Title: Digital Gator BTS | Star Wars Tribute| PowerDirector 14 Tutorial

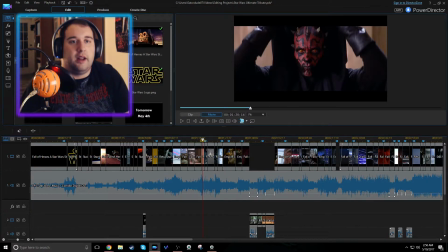37:14 It's the video is on beat with the music, and that's, a lot of people do that, and it just makes the video ever so more powerful. If I kept this going for a little bit more, but for example, I don't go to the next beat with Vader.
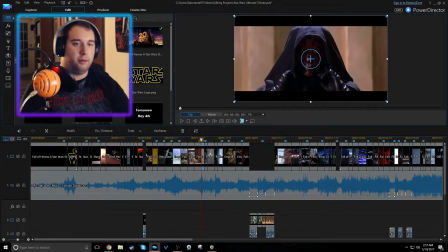37:31 I keep it on Vader for a little bit. Well, let's start with Maul. So beat, beat, beat.
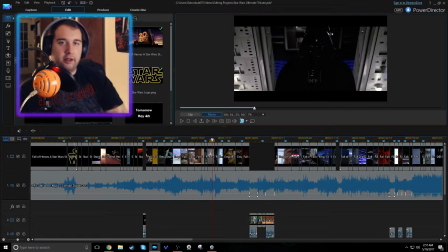37:40 And it stays on Vader for a little bit because I have something special for the Emperor. Zap.
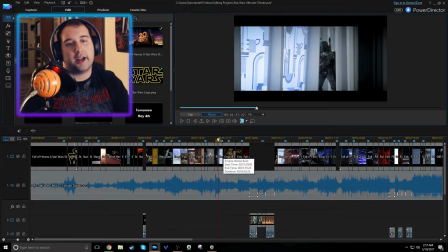37:46 So I could have cut to the Emperor
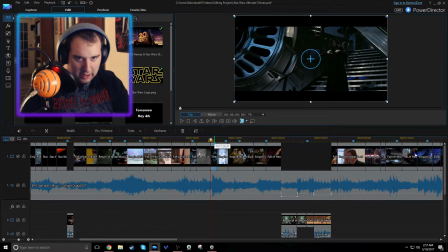37:51 immediately, right about here where he does the lightning, but it's just a powerful villain moment where he does the Force lightning that it just works with the flow.
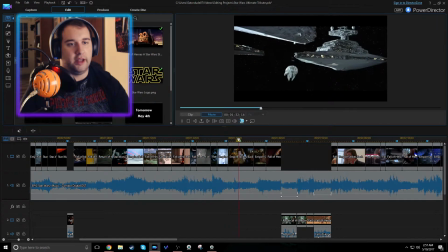38:07 And then you have other parts that just kind of, you just throw in there, and you hope they work out, and for the most part they do.
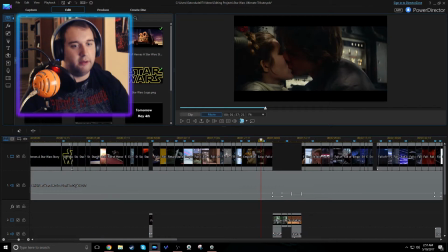38:15 And that was the love theme was about to start, so I put in a little early,
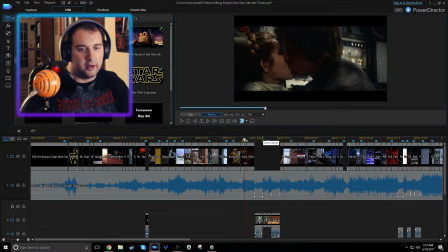38:22 just so the flow stays there, because the evading action part,
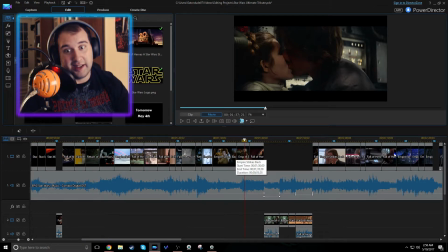38:27 that was almost to 6 seconds, and that wouldn't have made the video flow that well.
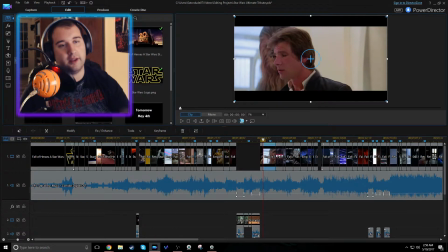38:33 Here you have it for 6 seconds, but again, it kind of works with the action, because there's so many shots happening with the scene.
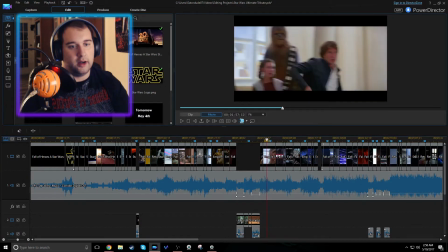38:43 I can literally count them. Let's see, yeah.
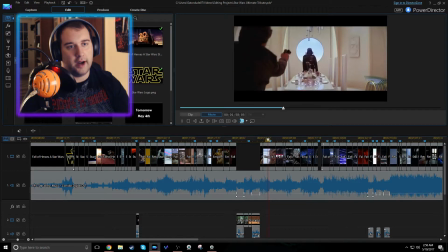38:49 1, 2, 3, 4, 5, 6, 7, 8, 9, 10.
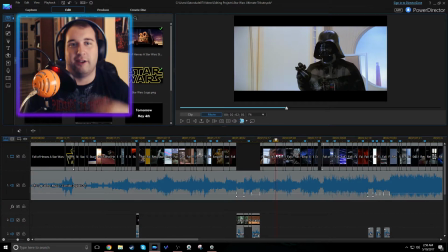38:56 There's 10 shots in that one scene alone, so it kind of kept up with the rhythm of the scene anyway. And then obviously for these moments
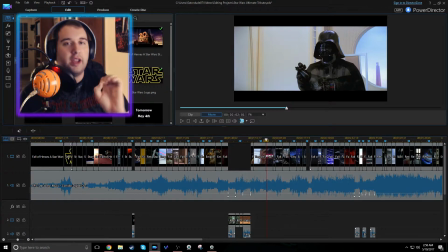39:10 in particular work so dang well, almost too well. For Qui-Gon's death, when Darth Maul stabs him, I tried to plan that as much as I could. So we have here,
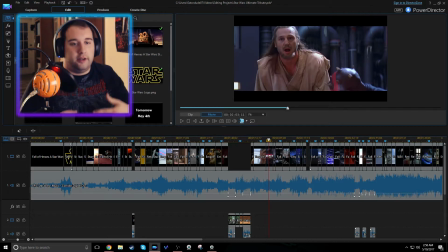39:23 him getting stabbed, and the reaction is when the music just, rises.
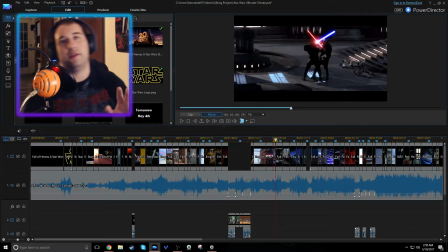39:34 And the next part here with Anakin and Dooku, I wanted to include, them swinging the lightsaber, but I kind of wanted it was focusing on them for too long, and I also wanted to show off Maul just being a jerk to Obi-Wan.
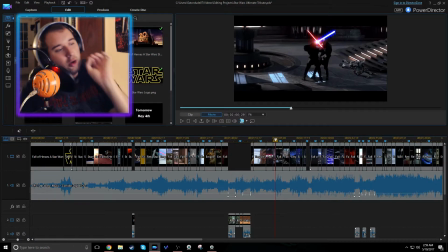39:52 But this scene right here worked too dang well with the music. It was almost as if the music was made purposely for the scene in particular. Like, listen and watch closely.
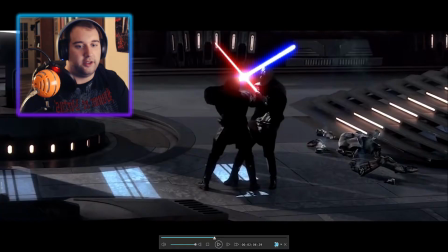40:04 In fact, I'm going to expand the scene just so you understand what I'm talking about. Listen to the music. Did you see that?
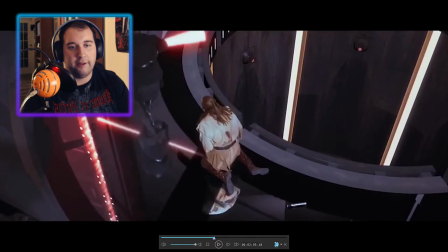40:16 It happens very fast, but just watch that scene one more time.
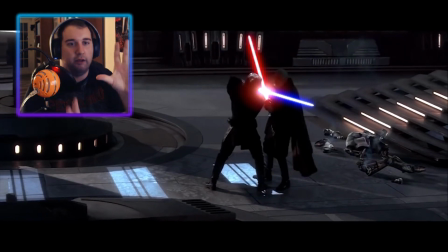40:24 That little da-da-da, like it was amazingly perfect for that little shake. I don't know why, but when that shake happens in the film, I lose my mind. It's like it was like one of those just little editing things that they did. Like I'm sure it wasn't a camera.
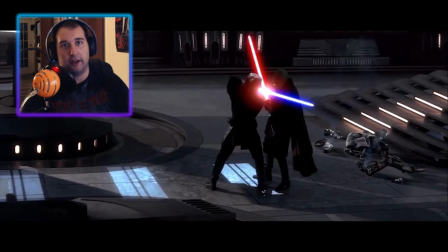40:43 Maybe it was a camera. Maybe it was like a little jiggle thing that they either did intentionally or by accident. But that little jiggle that they did during the scene just made it, their saber clash so more impactful. And to replicate that in music is just
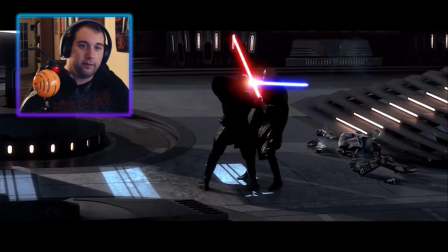41:05 I can't believe I did that. Like, it's just so dang perfect.
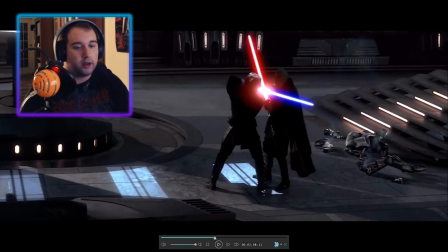41:12 I'm sorry I'm like going nuts over the scene, but
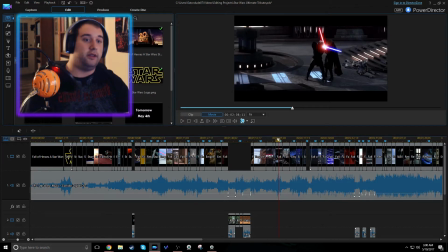41:18 it's too good. I kind of outdid myself in that regard.